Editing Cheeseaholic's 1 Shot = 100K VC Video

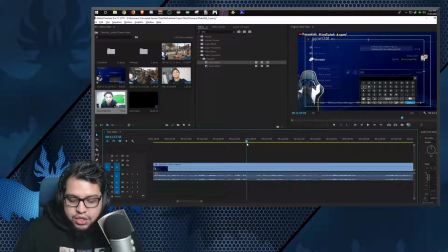490s 21 points into the game, or in this game, I'll give them 1,000,000 VC.
The VC is the coins that you get for NBA 2K19.
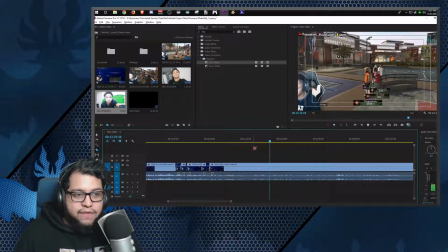500s
So now what he did in this one is that every bucket that you make, every shot that you make, gives you 100K, and that's what he did with the whole thing. So that part right there is very important to show that he's actually giving the code.
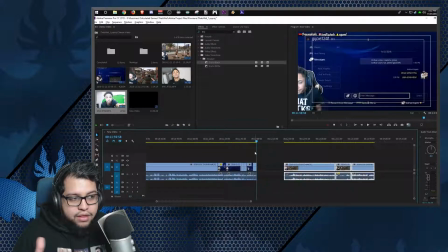514s
And right now he's waiting for the response of the video, or of getting the code, and that's where you show the whole thing, right?
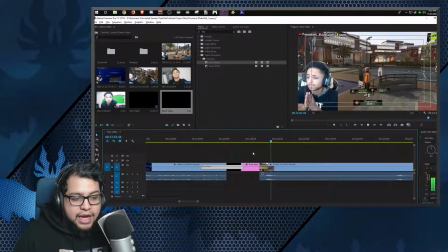521s
So right here, I'm trying to do this little thing so that I can actually get like a transition of time to be part here.
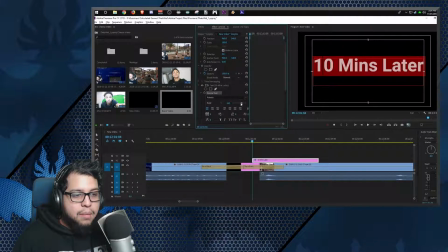530s
And I have already all the things, like you just add the text. That the Roboto text is what I use a lot for my videos. And here I'm just kind of getting the color down just to get how it looks like and placing it.
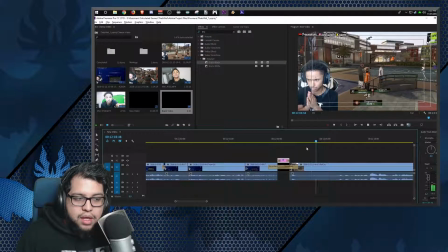542s
Something very quick, nothing really too crazy. A lot of people do, when they have like the time passing, they do the SpongeBob thing, and I kind of think that's overplayed, but it's still funny, it's still usable, it's still good to do.
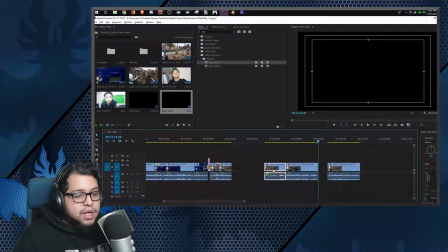557s
So I mean, use it. I don't know how the creators of SpongeBob feel about that, but essentially it's there.
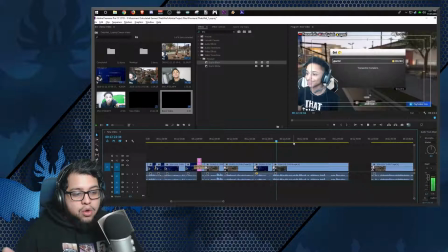566s
So again, the whole video is going, this is still my first pass through.
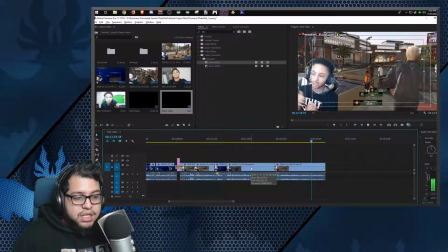571s
This is still me going through the video the first time just to see what I need to add and what I need to remove.
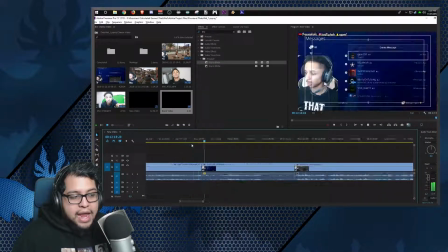577s
And you can see at the very end here, I need to get the right ending to be done so that I can just continue on with the video.
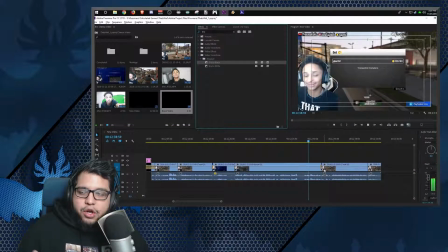585s
And any kind of ending to your video is going to be good enough, because what you're going to do is just like say, okay, thank you guys so much for watching.
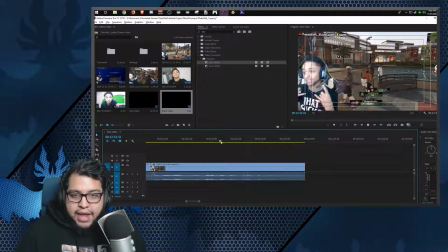592s Here is the point and where I'm ending the video. I'll see you guys next time.
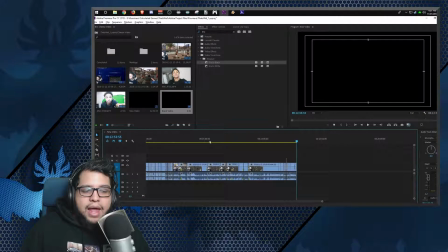597s
And then the video ends, right? a lot of the times at the very end of the video,
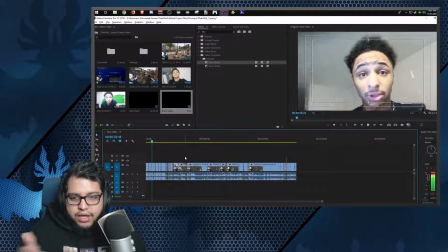602s
the viewer will just like cut out and just like peace out before you even say bye,
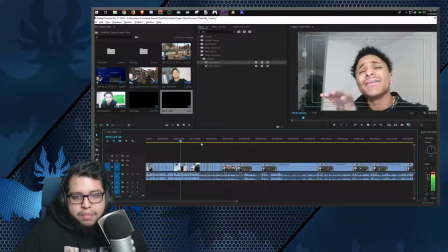608s
right? So don't be too scared about how it is. People have end cards, people have outros.
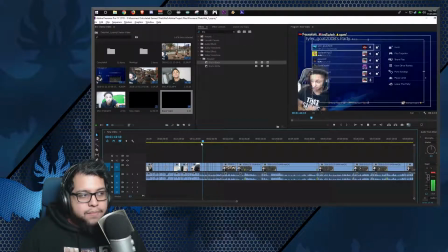613s
However you want to do it, it's all okay. Now this is me just watching the video again to see where I am,
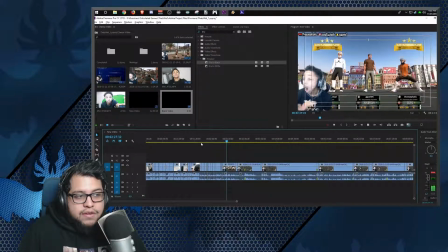621s
to where I'm currently am at in the video, to see if there's any kind of like pauses or breaks or kind of cuts that
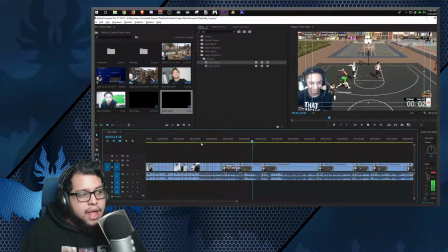628s
halt the flow of the video. And then from there I'm able to actually do kind of edits where I need to make.
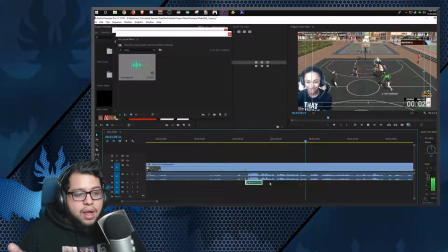636s
So here, because of my marks, I'm going through all my marks and just adding the marks that I need to add, or add the sound bites or sound clips that I need to add.
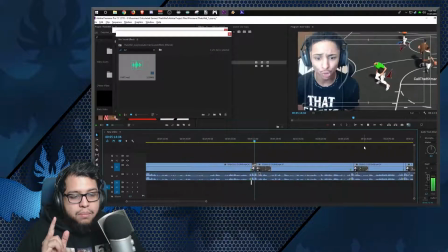647s
So the first two clips that I did just now are all the buckets that he hit, all the shots that he made.
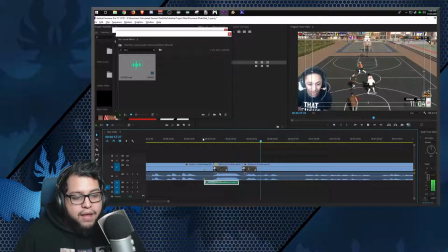655s
And from there I'm able to just say, okay, those two are done, perfectly fine. Now let's do all the ones that he missed, all the shots that he missed.
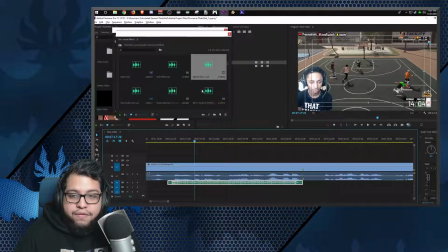663s
So because I have all these sound effects that I got from the internet, like whatever compilation,
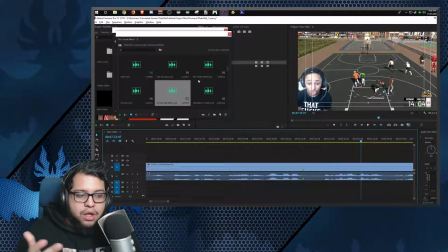670s
you can go to literally any video and say, oh, that was pretty funny. What was that?
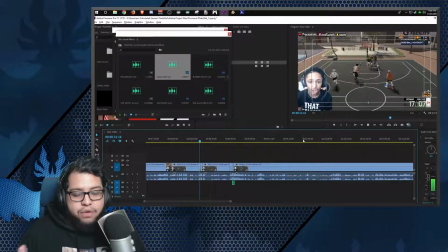675s
I'm gonna go find it. I'll download it. There's a lot of websites out there that have buttons that you press, and it automatically gives you that sound bite. You can use Audacity to either record it off of the computer, or even just
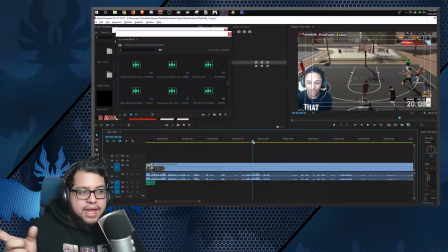690s
get that sound bite as an MP4 or wave from a website, whatever it is, right?
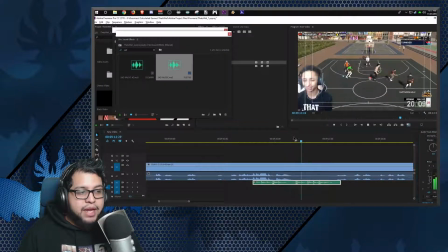697s
So again, just going through the clips, and I kind of see there's another part here that was kind of funny. It was kind of crying, so I'll get the clip from that and just kind of
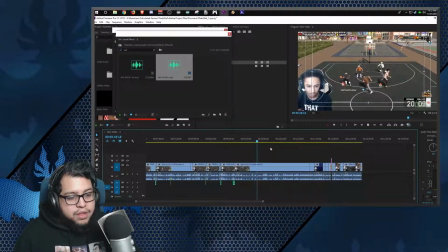707s
cut around it, and then put the sound bite there so that it's in some way funny, right?
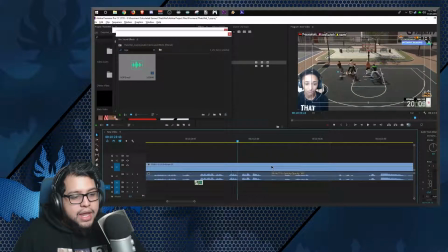715s
Again, just going through all the clips and looking at where I could add more sound bites.
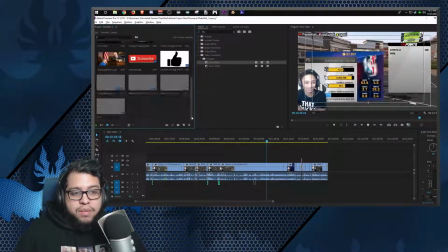721s
And just because there's no marker there from the beginning doesn't mean that you can't
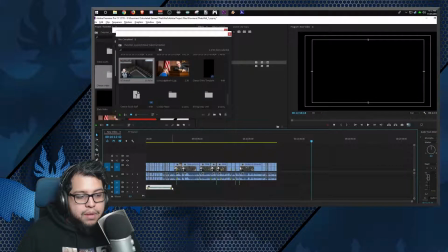725s
later on go to that clip and add stuff to it.
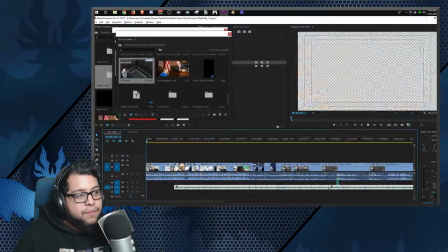730s
So now I'm gonna add the music that I have that goes to the video.